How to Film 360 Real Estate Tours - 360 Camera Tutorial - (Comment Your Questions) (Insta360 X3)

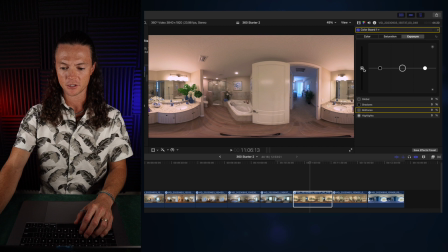16:24 The only thing I might do here is lift the exposure just a little bit so the whole room gets a little brighter.
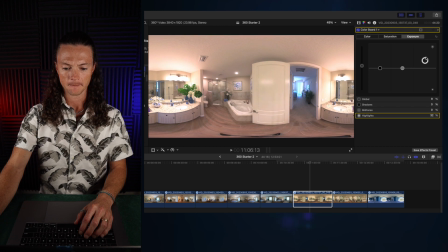16:30 Maybe throw up those highlights a smidgen. There we go. Yeah. So that kind of gives you an idea of what you can do with the footage in general, like editing wise. I like that you can kind of lift that pretty comfortably. Let's see what happens if we lift the shadows at all.
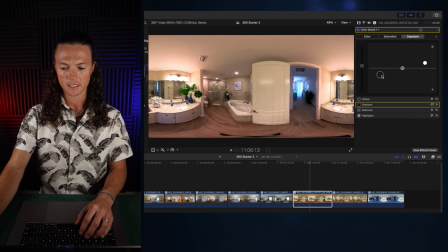16:44 Oh, there we go. So we can drop the shadows to create a little more contrast. That obviously brings the yellow back in a little bit, lift up the midtones. And overall, I would say that is significantly better than the first one.
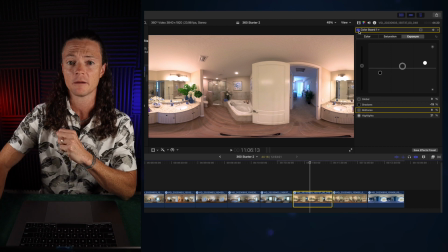16:56 So if you're doing this for a professional client, I would say the footage kind of gives you that ability to do a little bit of modification in post that's not going to like totally wreck it, but give you that higher quality look. So I'm going to finish this up, and then we'll jump into the next stage, which is going to be the uploading portion.
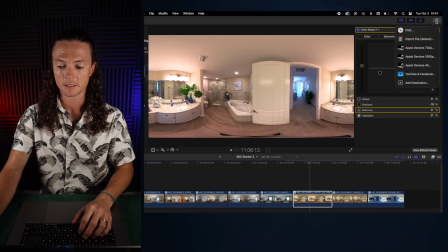17:13 Actually, I guess before I do that, I'll show you when you're going to export. We're going to hit export here. You can obviously export in any one of these.
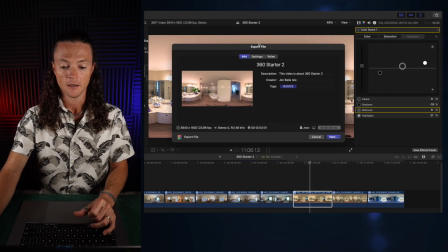17:19 In this case, I would export the file. I'm not gonna do the Apple device. We're gonna go to settings, and then you can set this to whatever you want. I don't need the audio, so I'm gonna be doing video only for this one, all right? And then I'm gonna see, let's see, this is gonna be a, well, I'm not gonna do a 91 gigabyte file.
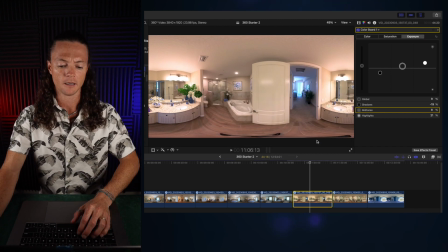17:37 We'll wait until I actually get the thing cut down to what I need. My goal is to create less than 3 minutes of a walkthrough, maybe even shorter than that. We'll just kind of see how it plays out. So once I've done that, we'll get back in here. Hope this is helpful. If you're enjoying this tutorial and you wanna see more stuff like it, please subscribe to the channel, because I'm gonna keep doing content like this.
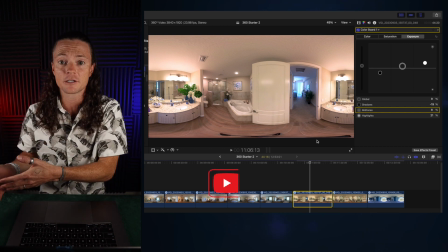17:55 And obviously, if you jump into the X3 course, you're gonna gain access to all of this,
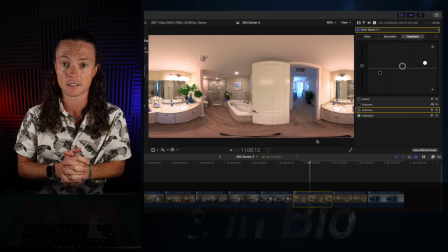18:00 plus any future content that I'm putting out in regards to this 360 camera and all of that kind of stuff.
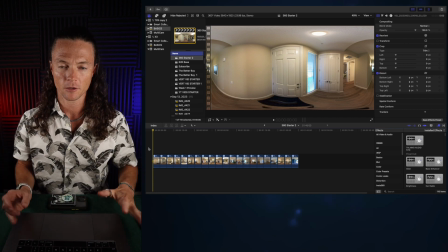18:05 So thanks so much for your support. Let's keep going. So what I want to show you now is my final result. I went ahead and exported an original version of the video to YouTube, tested it out.
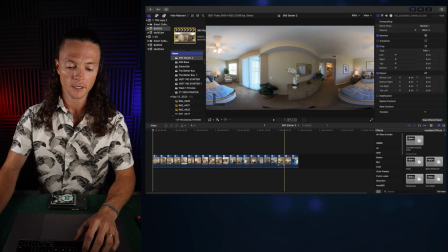18:14 I didn't like the way that it went, and I'll show you what I mean. So if you look on here now, every single one of these clips is 5 seconds long.
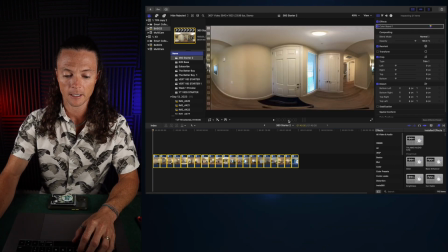18:20 The way that I do that in Final Cut is I just double click right here in this time code area, and I can make it 10 seconds if I want. So now it's gonna be 10 seconds long. If I move the mouse, you can see. If I hit enter, the whole thing changes to 10 seconds.
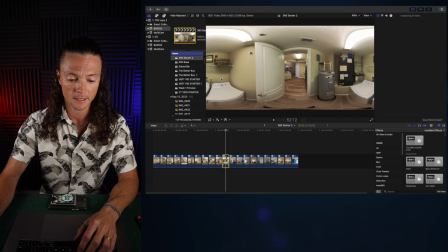18:33 As you can see down here, every single clip is now, oh, that's 5 seconds, 1 second. Let's double that again, make sure we got this. And 10 seconds, boom, there we go.
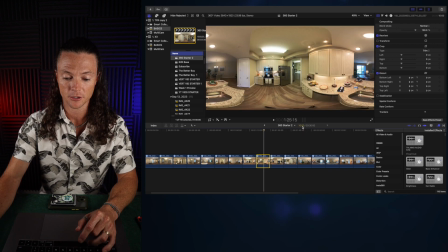18:44 So now every single clip is 10 seconds long, as you can see right here. Obviously, I don't need them to be that long, so we'll go back here.
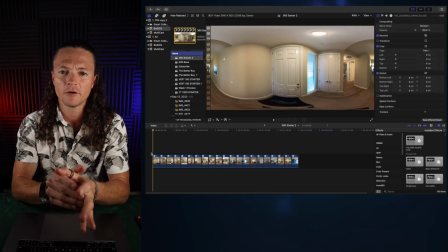18:51 And here's what I figured out. When I put them on YouTube, in order to look at the footage, basically everybody's gonna watch each section for a different amount of time,
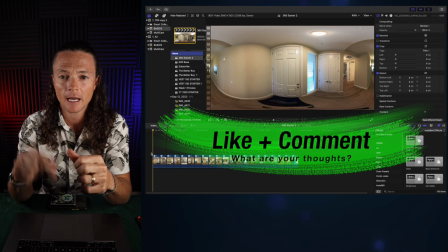18:59 but it's really easy to pause the video, check out what you wanna check out, and then press play, and all you need is about 5 seconds for that entire interaction.
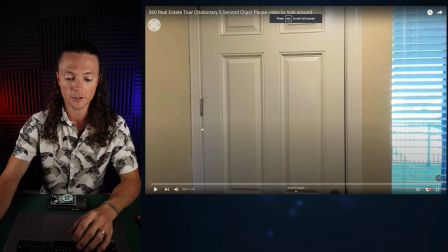19:07 So here's an example. Over here on YouTube, you can see I've got the whole video pulled up in large screen.
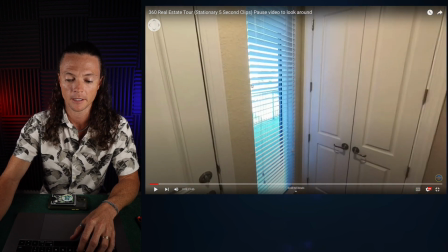19:12 If I press play, the video is now playing. I'm gonna pause it really quickly, and I can turn and look everywhere that I want to look in this video.
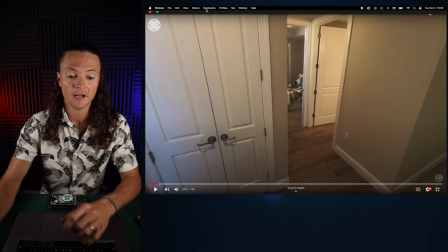19:21 So that basically simplifies the process. If I know that every clip is 5 seconds long, and I press play now,
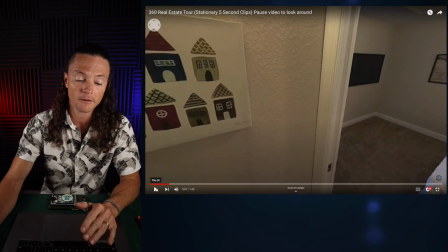19:29 I know that within a few seconds it's gonna jump, and I have about 2 to 3 seconds to hit the pause button,
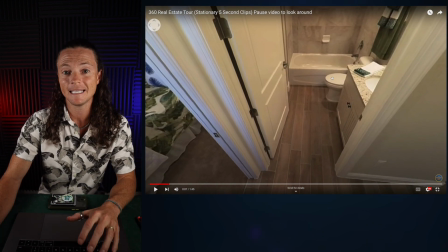19:35 and then I can continue to look around. And so this is a really easy way to use or engage with the experience.
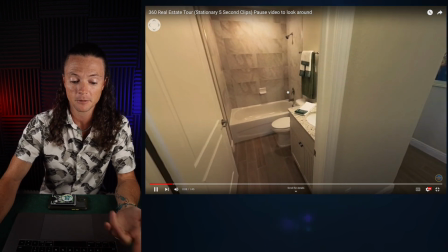19:42 If I just click in the middle of the frame, it's gonna press play. I'm gonna see the time click down here.
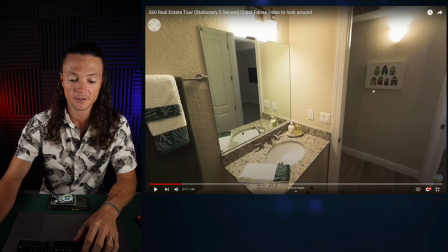19:46 It goes to the next frame. I can pause it again and continue my experience.
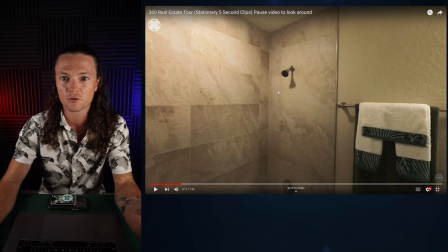19:50 There's a small learning curve, but I think it's better than just having the video just randomly switch at an unknown interval, which is what I was trying to figure out before.
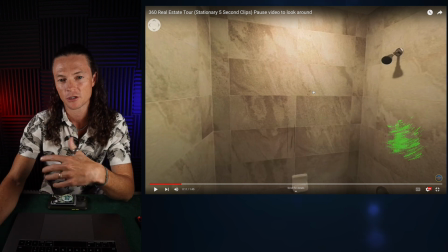19:59 So I tried giving longer sections to bedrooms, shorter sections to hallways, and overall I think that this is just a better experience.
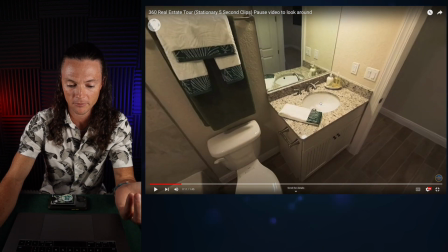20:06 Now you can just look as long as you want. When you're done looking at whatever you want, you just click again, and now the video continues.
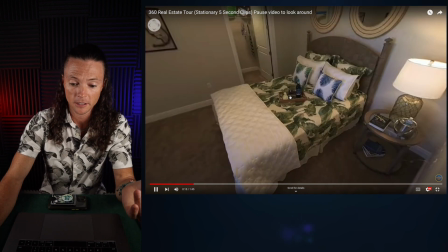20:12 And once it jumps to the new scene, if you want to look here, you just pause it, and now you can look around again.
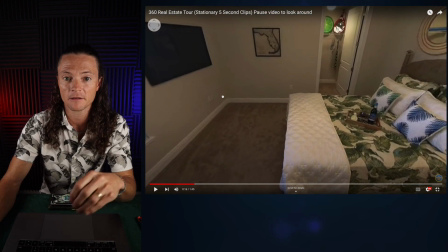20:18 So I feel like that is the best way to experience this setup. Now what I want to show you is how you do it with the phone.
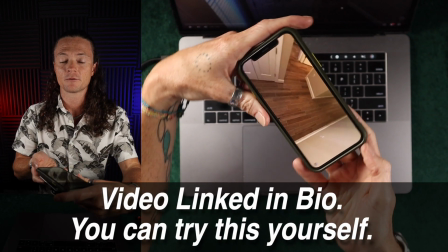20:25 So you can see right here, if I move this phone this way and this way, it just gives me a different view of the entire thing, right?